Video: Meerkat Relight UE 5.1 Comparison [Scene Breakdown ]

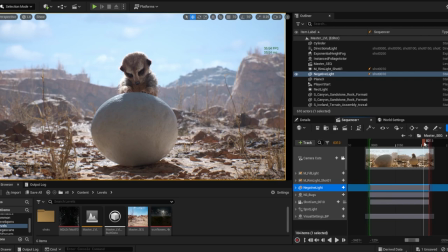407s
So negative light is nothing incredible. is just a lie that i have used to eliminate some bounces and you say why are you eliminating if
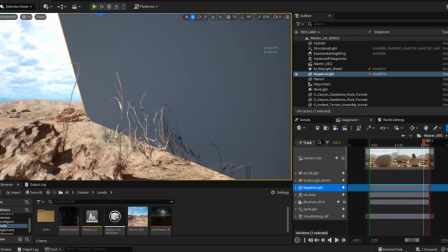419s
you want to use a real-time gi but yeah sometimes you want less
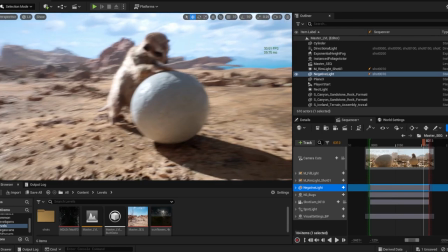425s
because you want to have more contrast by still having a surrounding that gives you
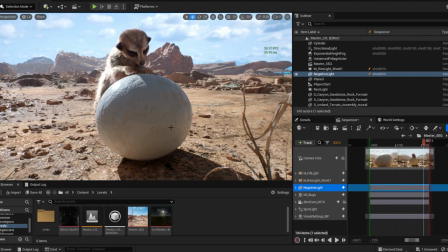431s
a good amount of indirect lighting and because of that i use a technique that is really
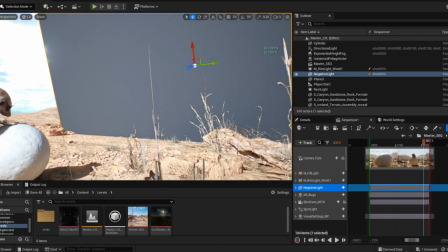436s
old like it's ancient used in photography by using black planes okay
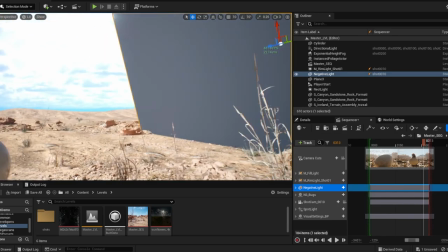442s
and this black plane in this case specifically was
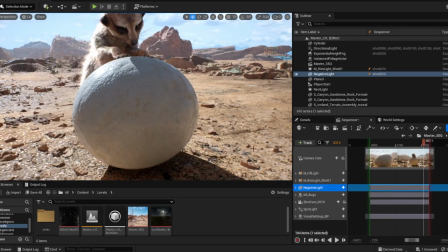447s
giving to me more contrast on the egg now i will turn it off and you can see the leaking here in this particular area of the egg that now is less okay if we see it from the perspective you can see that
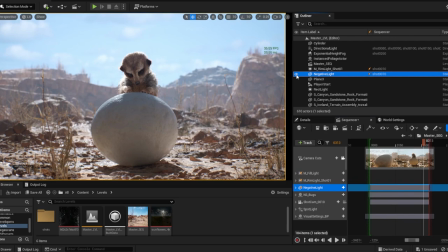463s
there is slightly more contrast again this is a test this is a lighting test is a study so it's not a final product so all these kind of small bits were added to study those different techniques okay
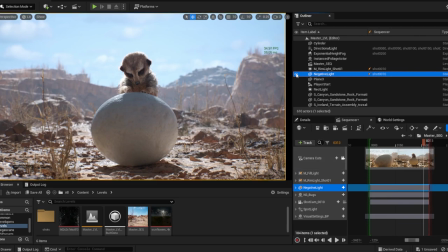480s
so you say yeah I don't see the difference why are you doing that it's useless probably but that was my test and to me it was looking good the fact that i could control the bounces in the area so if i wanted
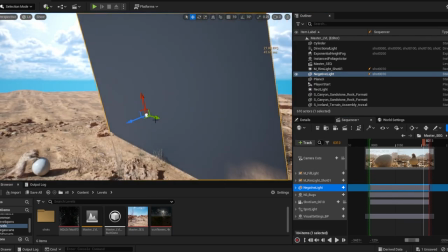497s
to create even more contrast physically i can take the plane and move it more nearby the object
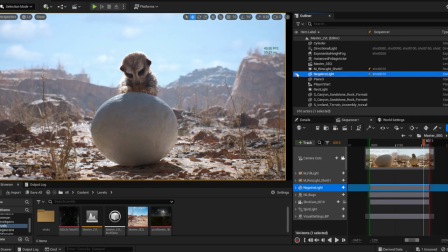505s
and have even more contrast okay so to me having this kind of possibility right now it's like incredible okay so I can illuminate whatever I want how I want and then I
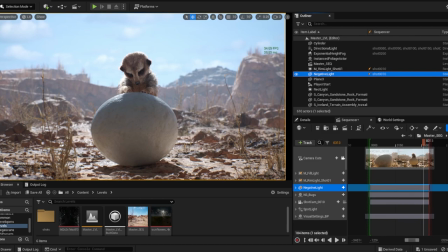522s
can eliminate what I don't want that is insane previously without a real-time lighting techniques was not possible at all and then last thing that I have changed so far in
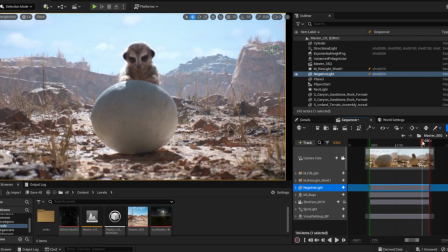533s
here were the shadows so in here I use the virtual shadow map the new virtual shadow maps because they work really nicely with the nanite objects but at the same time they have not
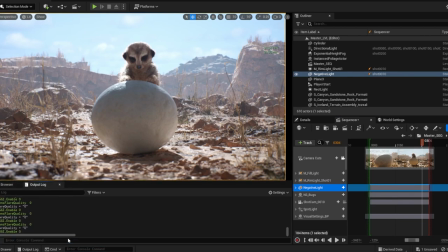549s
issues because I would say this is our directable parameter and the parameter itself is the sampling bias the sampling bias is as it says bias where
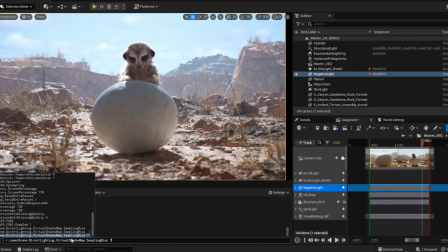565s
you can tell the distance of where it has to calculate the distances between two objects or more okay for the shadowing the default one is seven okay and now if you look carefully at this part of the egg and I put the value zero
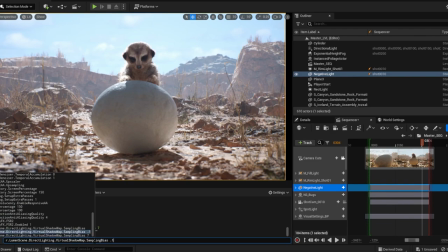581s
one that is the one that I use so far you can see that there is less leaking of bounces and again these are directable because then people can say no I want more bounces I like it why are you removing it that's
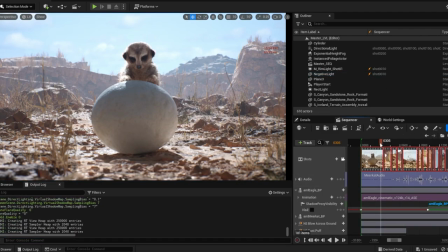599s
amazing leave it as it is so everyone can choose whatever
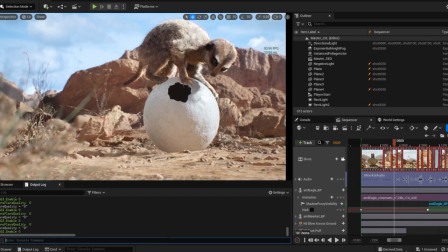605s
looks good for them okay so in here for example I was having more shadowing as well so if I put it at 7
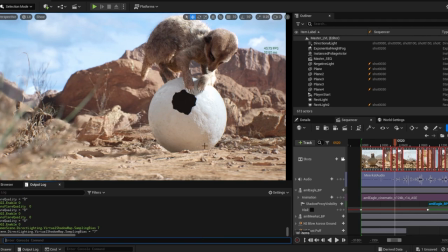616s
you can see more bounces if I put it to 0.1 you can see less so to me it was looking better because it has a more uniform type of
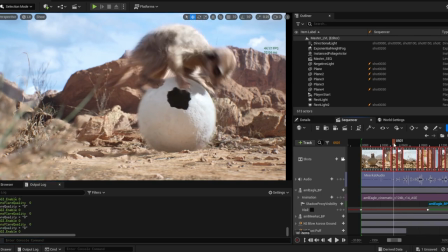626s
shadowing but again is a choice so everyone can choose for
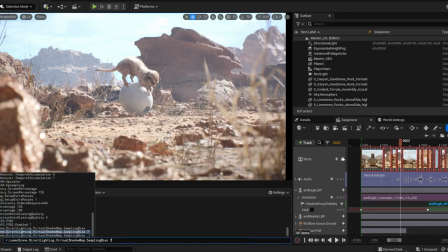631s
their type of techniques to use for the shadowing in here as well. To me in here it was looking too much detached, instead I used this parameter to make it more occluded from the bottom.
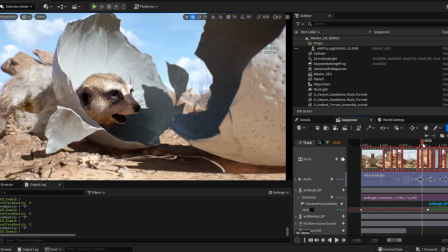649s
So then let's go fast forward in here just to
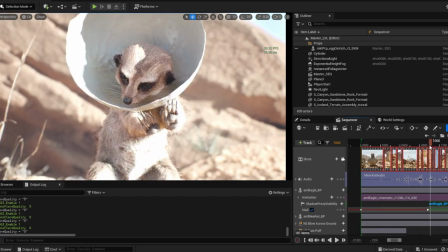655s
give a little bit of context on why I have burned those pixels what was the concept behind it I will go really fast in here the concept was okay so this one is an animal in real life what should I do to capture
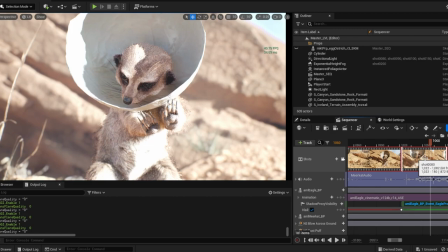672s
this animal so probably I will lose a really long lens so really high millimeter okay so for example in this case I probably use 100 millimeters
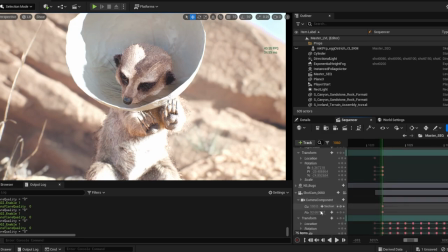683s
yeah if I'm correct
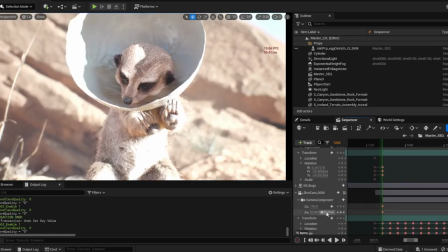688s
should be 100 millimeters and a really small focal aperture so small aperture is equal to a lot of light entering to the lens
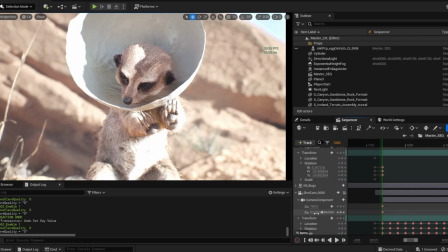704s
and it is almost midday and the light is striking so much and the colors are really bright and you can get something like that also in real life then in a real case scenario that is different than real life which
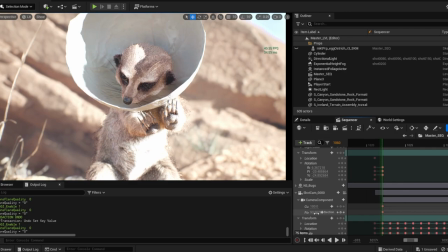720s
what you will do will be taking the row shot and adjust the brightness right because you say no it's bird i want to show those details sorry in my case i didn't want to show those details i wanted
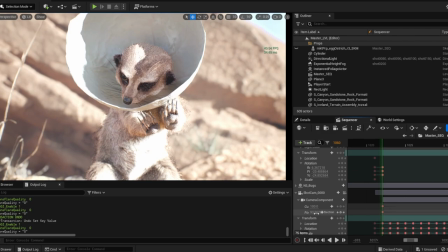738s
to hide them but on purpose okay if it makes sense because it's not always about showing up everything but it's also about what you want to show and in my case i wanted to show this kind of technique okay
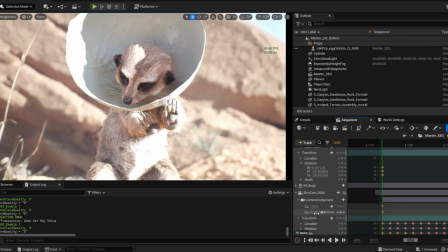756s
of burning sometimes those pixels sorry so this is quite a video that is likely we are in live okay so it's not montage
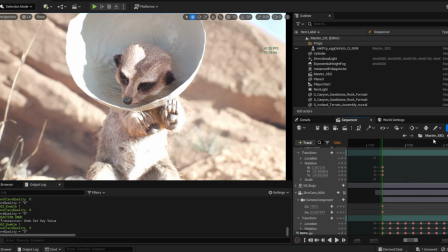770s
but I will divide all the parts indeed so in here you can see you know those burned
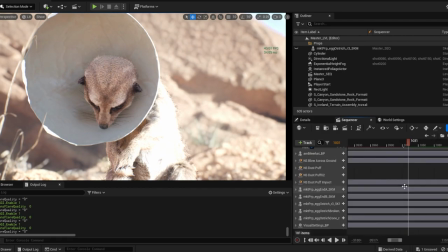779s
pixels in here because the camera is really close and the aperture is really open so
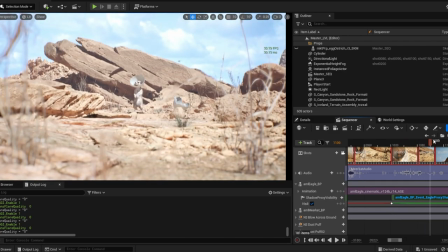784s
then let's go to the eagle eye in here i have used a
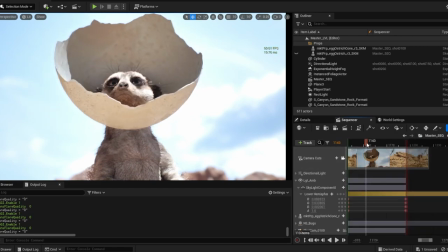789s
new local exposure overview so we can take a look at it
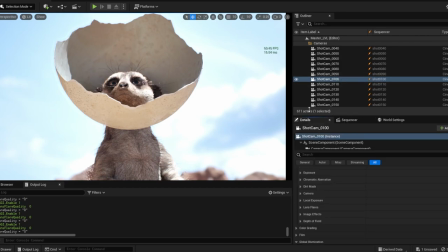795s
in here if i select the camera and we go to local exposure we can see all the parameters that i have changed if i remove those you can see that these flutter and in order to gather more details i use the
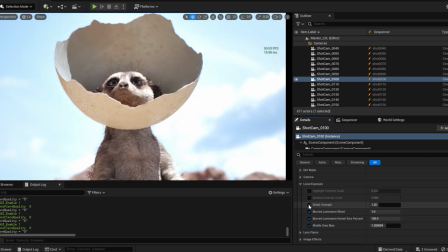810s
detail strength so basically it gains more contrast to the scene okay without losing the look of burned pixels and so on that I have mentioned before also in the sky and by the way I didn't use manual exposure but compensation
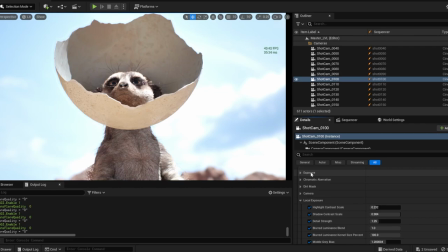828s
and the normal real engine EV sorry exposure no physical values
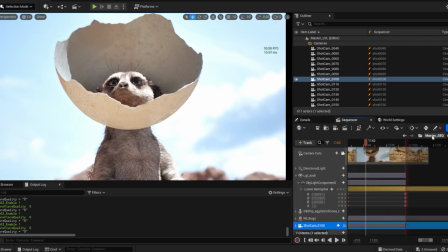835s
because it still gives issues with the lumen so it's not really working well then
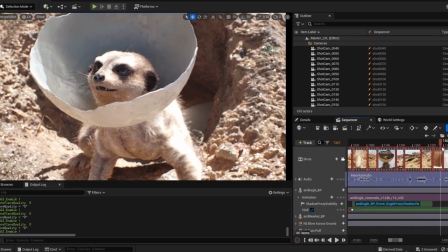843s
we have the eagle so that one was really nice and it gave
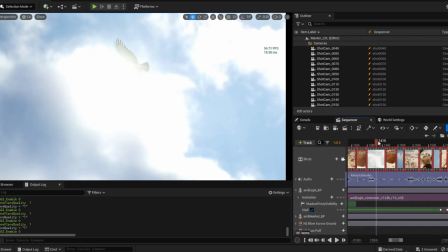850s
me the possibility to search so many stuff for example one
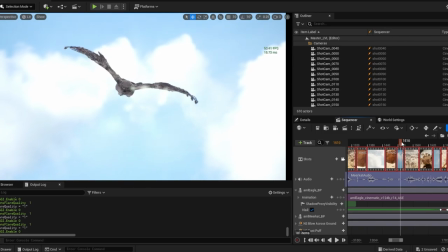855s
important one is this one so if I go out from the shot and I see that
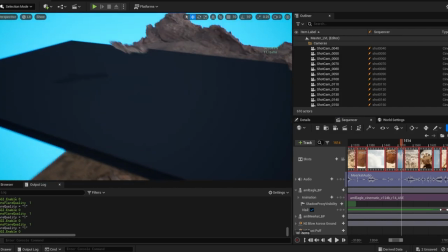861s
behind the scene here it is what is happening in there you say what in the
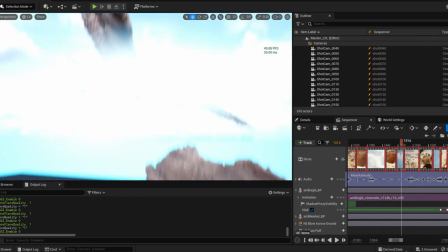866s
hell is happening so is happening this if i remove those
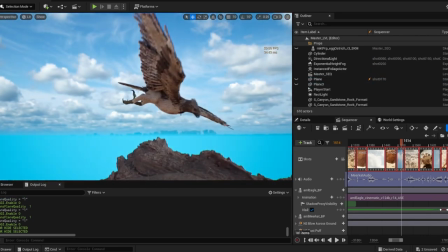871s
two black plane that are like our famous negative light this is what happens
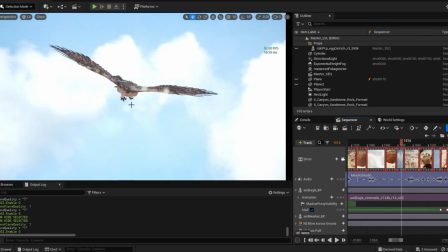877s
you see the eagle is illuminated like it's really near the ground instead i wanted this look like it was really far okay from the actual camera and it was going towards us with a with a lens that was really